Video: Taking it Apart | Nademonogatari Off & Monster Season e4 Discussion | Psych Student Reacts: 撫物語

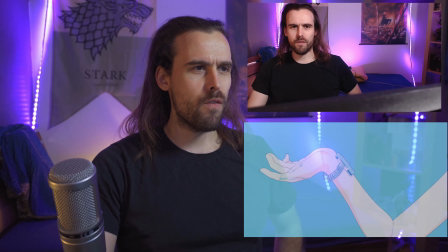Right, welcome back. This is the discussion version of Monogatari of Season Monster Season Episode 4.
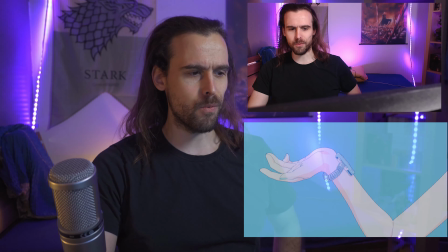Let's jump into it, shall we? I have a couple of things I want to note.
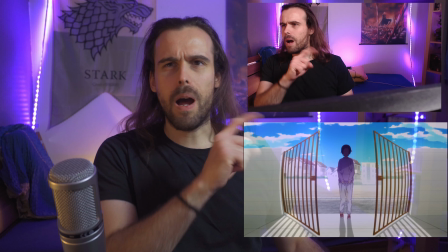We're probably not going to spend as much time discussing it this time around because I do feel like we already have said a lot of things in the main episode. I just want to highlight a couple of things. We're going in with the Araragi.
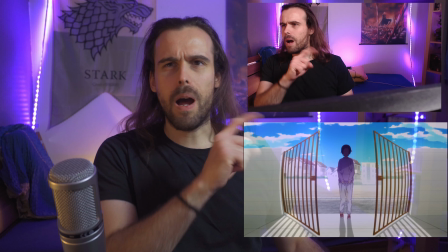I do wonder why the Araragi is actually separated right here when we look at it initially, right? We have Ara,
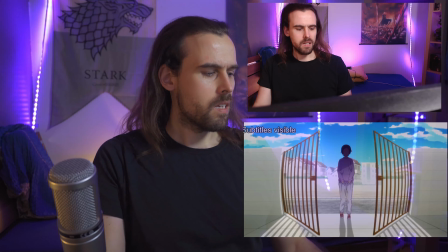Arara, and then we have Gi. I do wonder why that is the case.
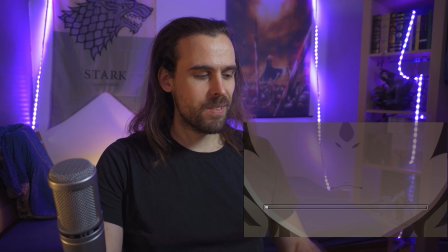Great shot with like the way the entrance, right? Bends around Nadeko and how she, like, her entire face is in the dark. It gives us this foreboding feeling, just like, I don't want to step over that threshold, right?
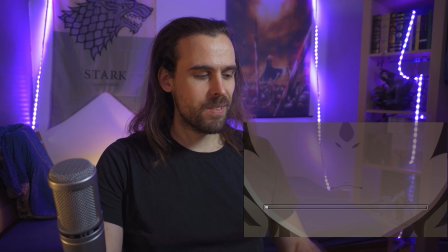As we are going in, we're flashing 2DI in high detail, which obviously is kind of just a peek into her soul, I feel. We talked about the whole peek in the main episode. There is a couple of other things.
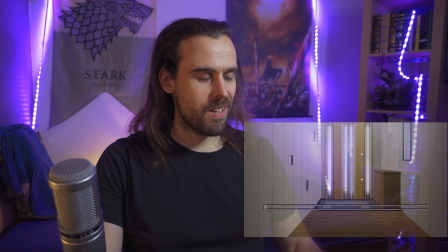I do wonder how many times we have actually seen this staircase.
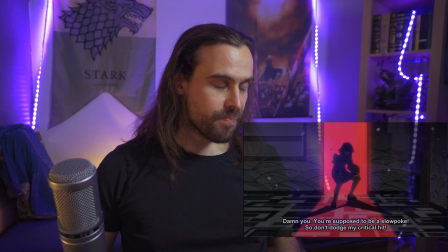Kind of insane if you think about it, right? How many times we have seen that one. We have seen Ononoki thrown down it in the beginning of like this season. We've seen Araragi being thrown down there as well as a part of that, but we're in front of Koyumi's door and this is the big one, right?
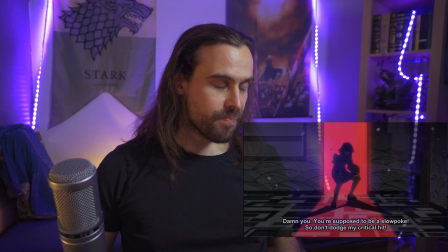She has to muster her courage here to actually really get in there. And as we get in there, I'm gonna jump the intro for a second. As we get in there, immediately we have that bam.
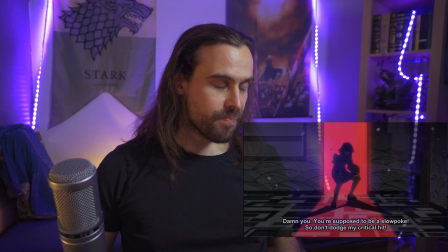Right? I love this moment. I mentioned it already with the eye. Holy shit. And we meet like Wrath Nadeko. We talked about how she represents that hate, right? That rejection, that the rebellion, all of these things, the action, the activeness,
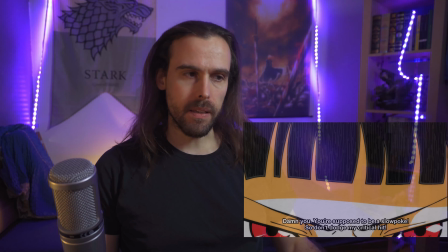the drive behind Nadeko, right? In both directions.
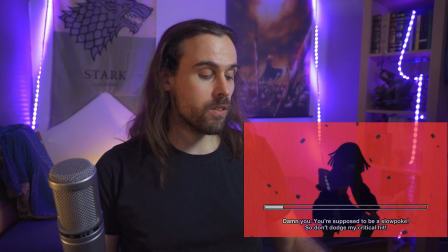I just wanted to highlight, like, first of all, I do love these stylizations, right?
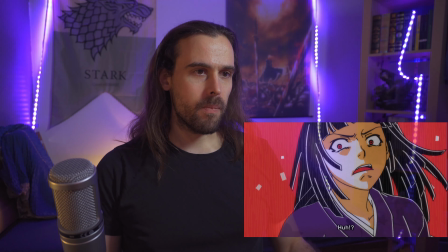The way she's like paper cut. It looks amazing, right?
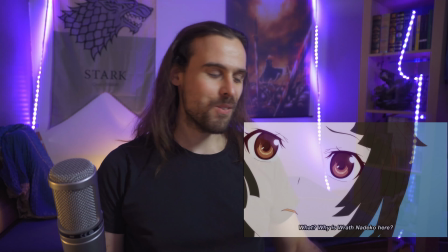Almost like a drawn manga, obviously, since we do, since they came from the manga pages.
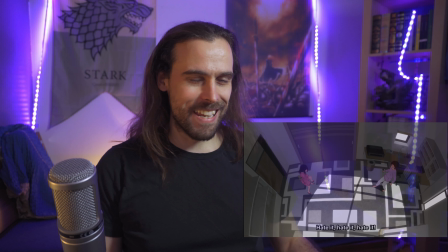And she's spewing fire like a dragon, like something you'd expect out of, like, I don't know, Frieren or Dragon Maid or whatever.
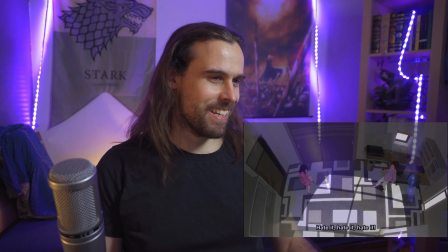I hate it. Sodachi, is that you?
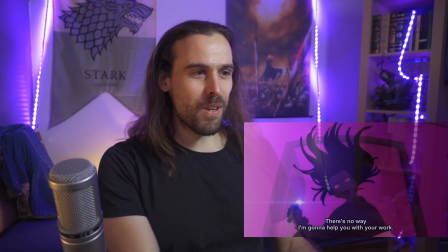speaking of Sodachi, yeah, but I do love how she's being displayed in this entire thing here, almost like Medusa, right?
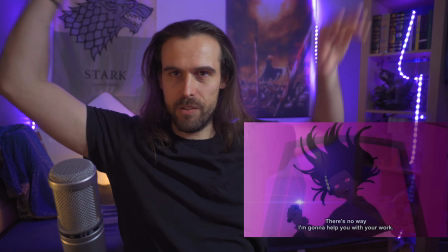Like the flowing hairs of like the snakes and whatnot.
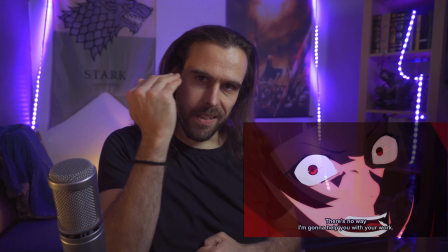She's like a reptile, her entire teeth, they're sharp, her mouth is like, has edges instead of like being round or smooth. Every time she flashes on screen, we have quick flashes that are like sharp, right? Sharp edges,
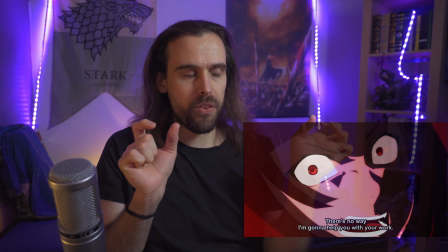the little splinter through the eye that we often use, like the glint through the eye that we use to express like intensity of emotion.
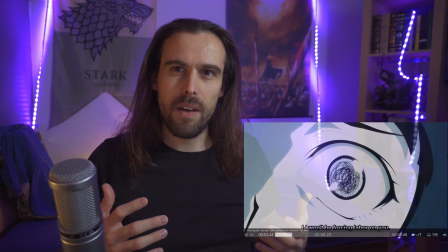The entire scene is in red. So we do have all of that combined to create this atmosphere, these feelings. We talked about this before, right? The different stages of unhingedness, basically, or of impulsive control on Nadeko.
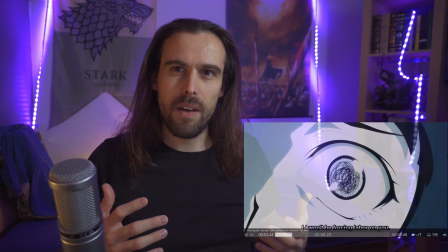That is also a